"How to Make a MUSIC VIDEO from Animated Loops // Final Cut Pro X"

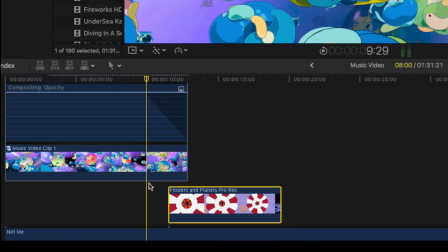[8:14]
Otherwise if you just started it halfway through, then the video will just pop in,
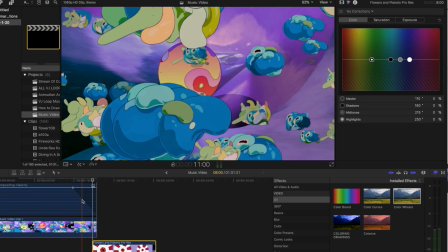[8:21]
and it'll look kind of weird. like this i
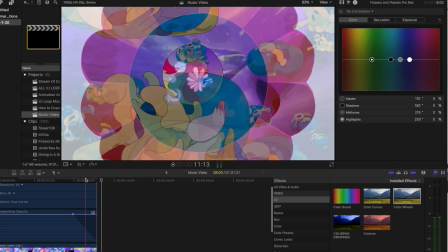[8:27]
guess that looks okay but it you know if if you want it to be a smooth transition and start it at the fade
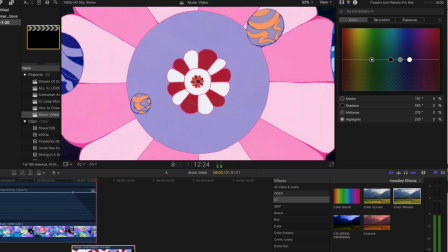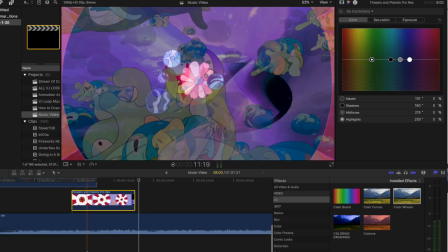[8:43]
making music videos like i said it's very subjective up
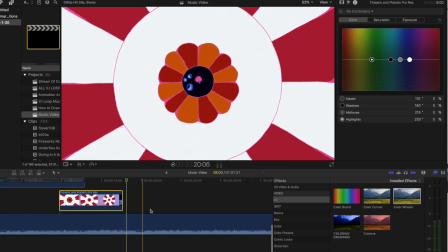[8:49]
to taste but uh some things to keep in mind are cutting to the sound of the
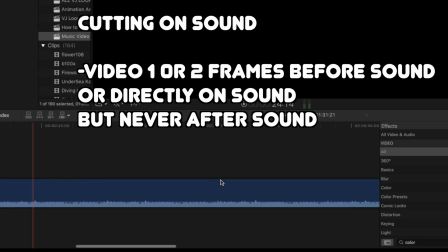[8:54]
music so you can come down to the timeline and you can see where the some spikes are in the song like normally drum beats or the start of a new beat and just line
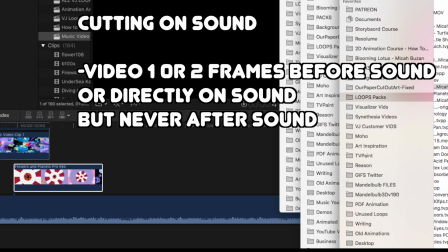[9:12]
up the clip to to the start of the new beat one thing to keep
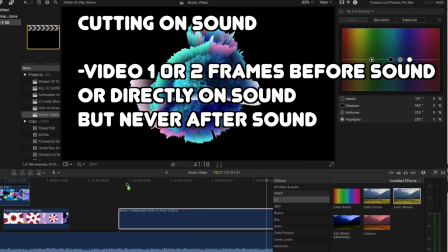[9:17]
in mind is that when you're lining up something to a beat
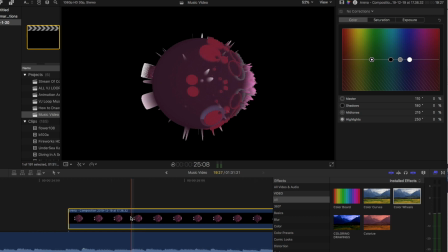[9:23]
you don't want you normally don't want the image to come after the main beat so here's an example oh that's it that's not even animated is it
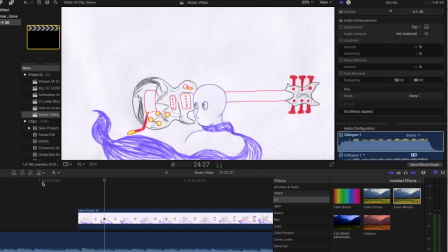[9:35]
so that snare beat if i wanted it to come onto the snare see i have it happen just a little bit before the snare but you're because like if you see a lightning storm you see the lightning before you hear
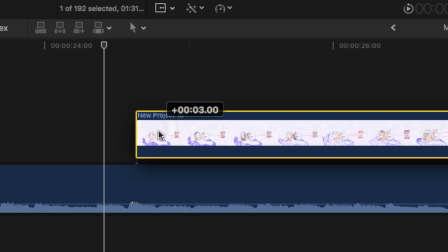[9:49]
the thunder but if i had the animation coming after the beat it would look like this
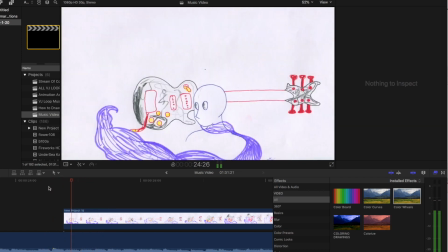[10:01]
you see that boom it feels a little off it feels like something is lagging so either line it up
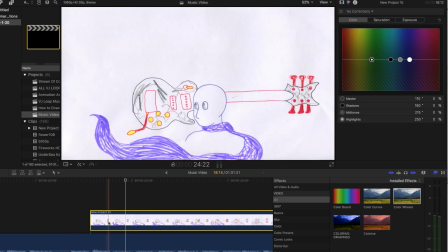[10:09]
on the beat or just a little bit before but almost never after yeah that's the very
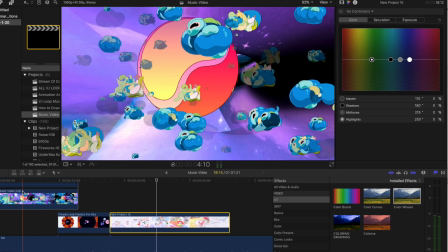[10:14]
basics of how to make a music video using vj loops of course if you have live footage
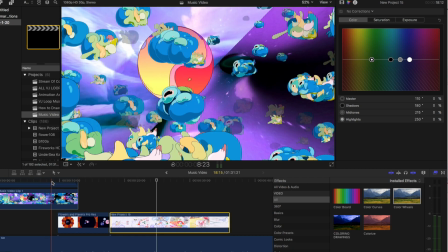[10:20]
like you filmed a hip-hop artist dancing around doing
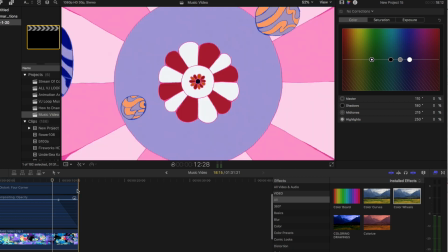[10:26]
things then obviously it's the same concept where you'd have the live
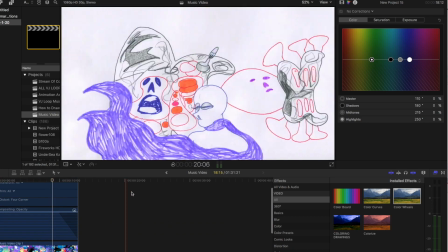[10:32]
footage down here you just layer the transparent vj loops over it and use the camera tool and
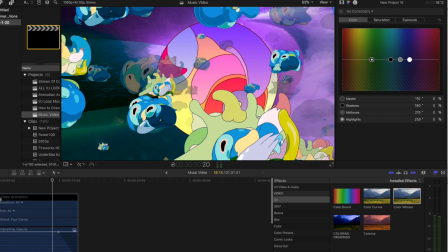[10:38]
apply effects to make it mesh with the live footage so really the possibilities are endless you can make endless creations out of these building blocks these
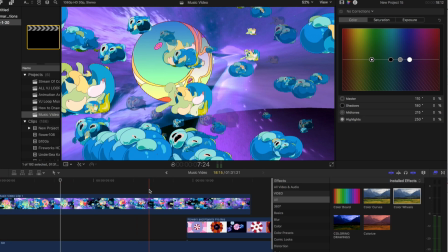[10:51]
are just ingredients it's how you choose to to stir it around and make something unique out of it